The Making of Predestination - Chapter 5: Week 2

I come in and the shoot begins, and it allows me to basically start telling the story as it's being shot. Of course, I'm cutting all the way through the shoot, basically just assembling the footage as we go,
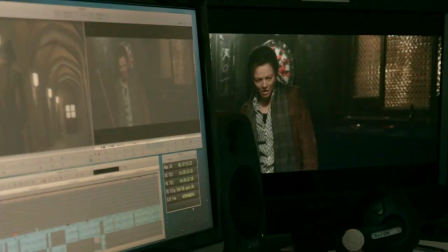262s
and it's not until the shoot is finished and we set up in true post-production that the honing of the story actually begins. That's the fun time. The directors and myself sit down and mine the footage for the best way to tell the narrative.
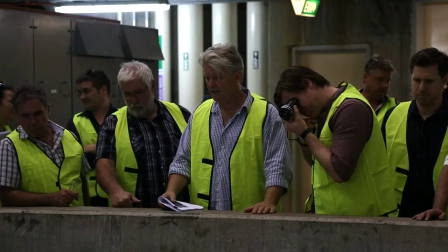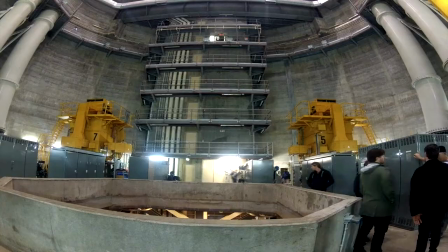280s
The pumping station was a great location that we found sort of last minute.
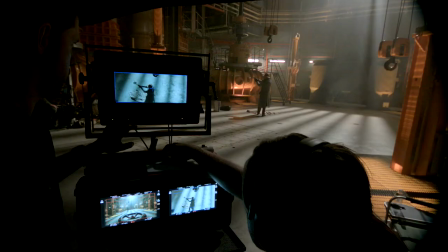286s
You could walk straight into the building, not have to build or touch a thing. It's an impressive place to shoot in.
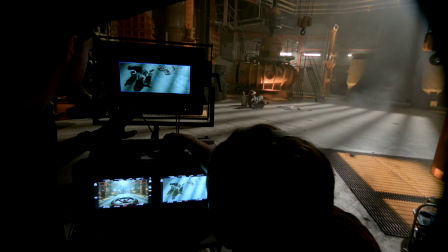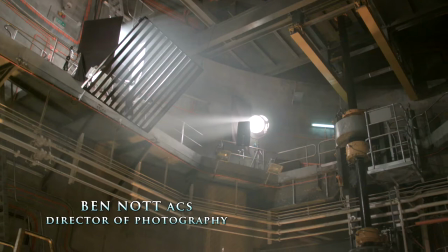298s
It's an interesting thing, film noir, because of course it's as much about the content of the story as it is about the way that it looks by definition. But from my perspective, I've tried to use shadow and shadow play a lot.
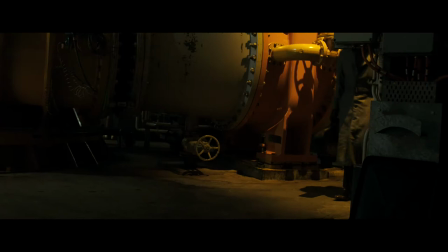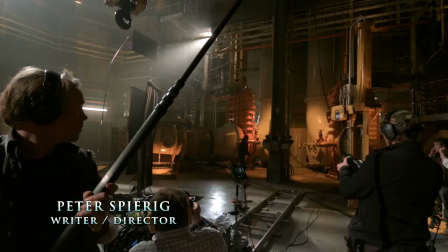329s
We also added in this thriller element which didn't really exist in the short story.
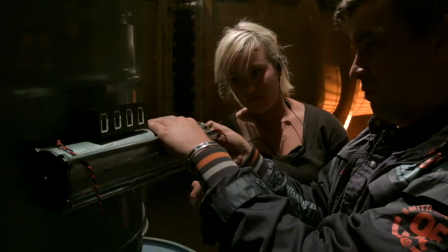334s
There was maybe one or two sentences in the short story about stopping a fizzle bomb and we took that and kind of created a villain around that concept.
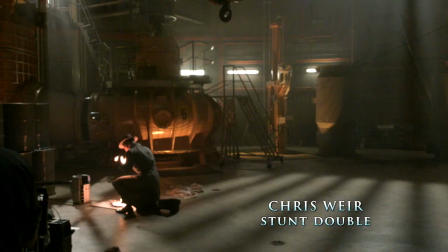345s Three, two, one!
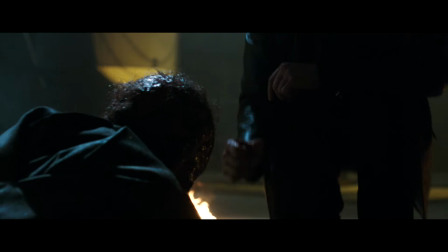351s
So the burn makeup was an issue unto itself because for me it was the one opportunity we had to create a transition between Sarah and Ethan's look.
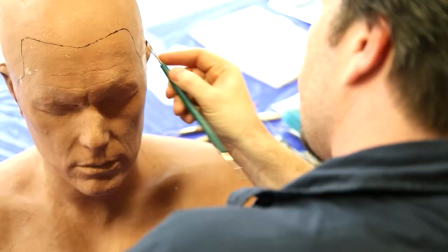364s
Because when we got the head cast of Sarah and the head cast of Ethan, that was so distinctly different. There's no way we could have just explained it away as, you know, skin grass or something like that.
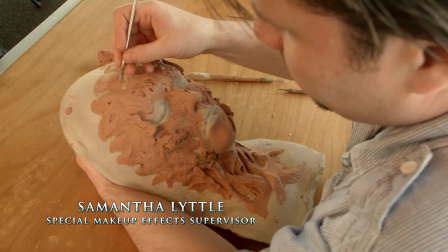376s
There had to be something structurally that was damaged. There's always that risk when you do a burn makeup that you can end up in the land of burnt pizza.
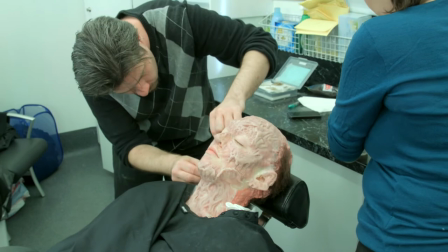385s
Steve's sculpt from the start made sure that it wasn't going to end in that direction. On Sarah's head cast we created a burn makeup where I just put a lot of Ethan's proportions back in there like the length of his chin,
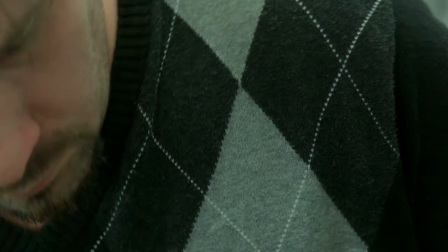396s
the top of her brow, creating bigger ears even though they're all melted off, but just starting with that foundation.
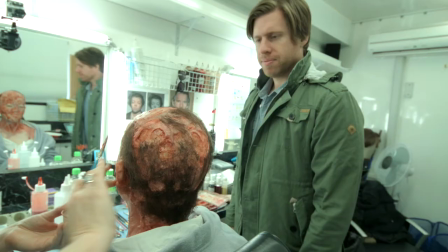403s
Which took a while, it was about six hours. So there's like a cowl that goes on your back like as if you're wearing a hat that extends to below your shoulders and then there's pieces that go around your eyes and then around your mouth.
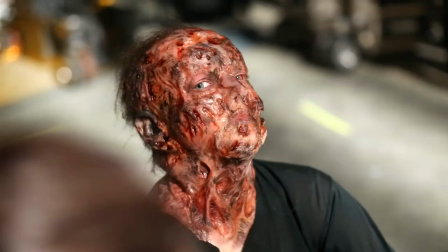416s
Dentures to make it look like her teeth had all been destroyed and we also had these contact lenses made. I designed them very specifically to make it look like the pupils had all been steamed.
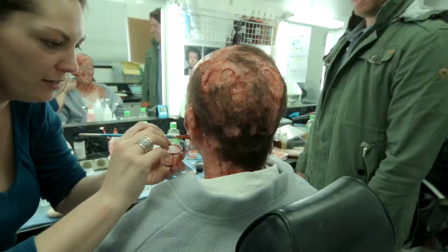426s
And then they have to spray it and then they have to paint it and they stick bits of hair on the top to make it look like I've had burnt
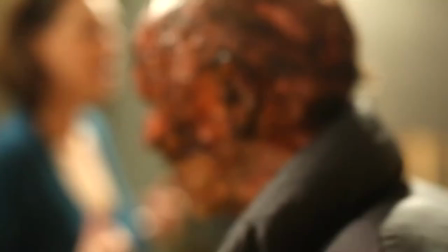433s
hair. the crowning glory to make this whole makeup look real is they put KY jelly all over my face.
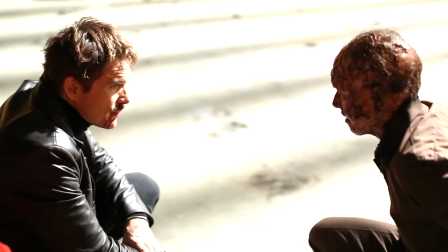440s
Everywhere! Rub it in all over to make it look really like fresh and burnt and bloody.
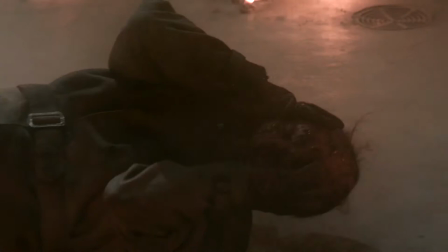448s
Sitting in set with a face full of lubricant. It's an interesting thing though because when you see people you talk to them you can't see what you look like so you're talking normally not like a burns victim and And they're talking to you a bit like this, like, hey, are you okay? Can I get you something? Can I get you some water? No, I'm fine.
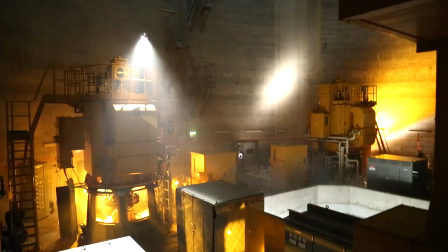469s
What have I got something on my face?
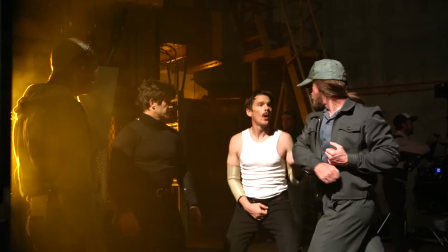475s
Well, I'm playing this fight scene where I'm fighting myself in another time period. And so who would win such a fight?
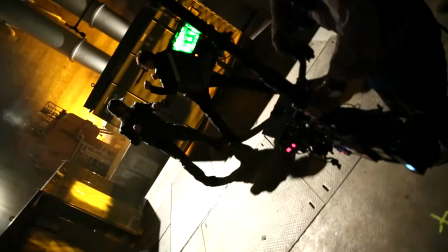482s
The idea we had was that he was well-matched. There's a technical thing about it that is really difficult because usually if you're doing a fight scene,
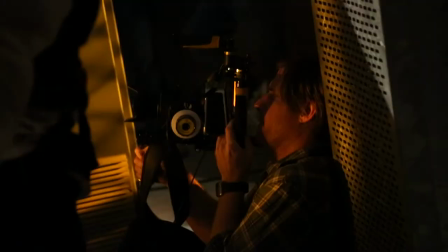490s
if your coverage is not good, if a hit doesn't sell on your coverage, they can cut to the other coverage.
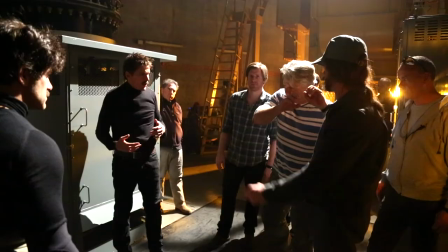496s
But if you're fighting yourself, it's always you.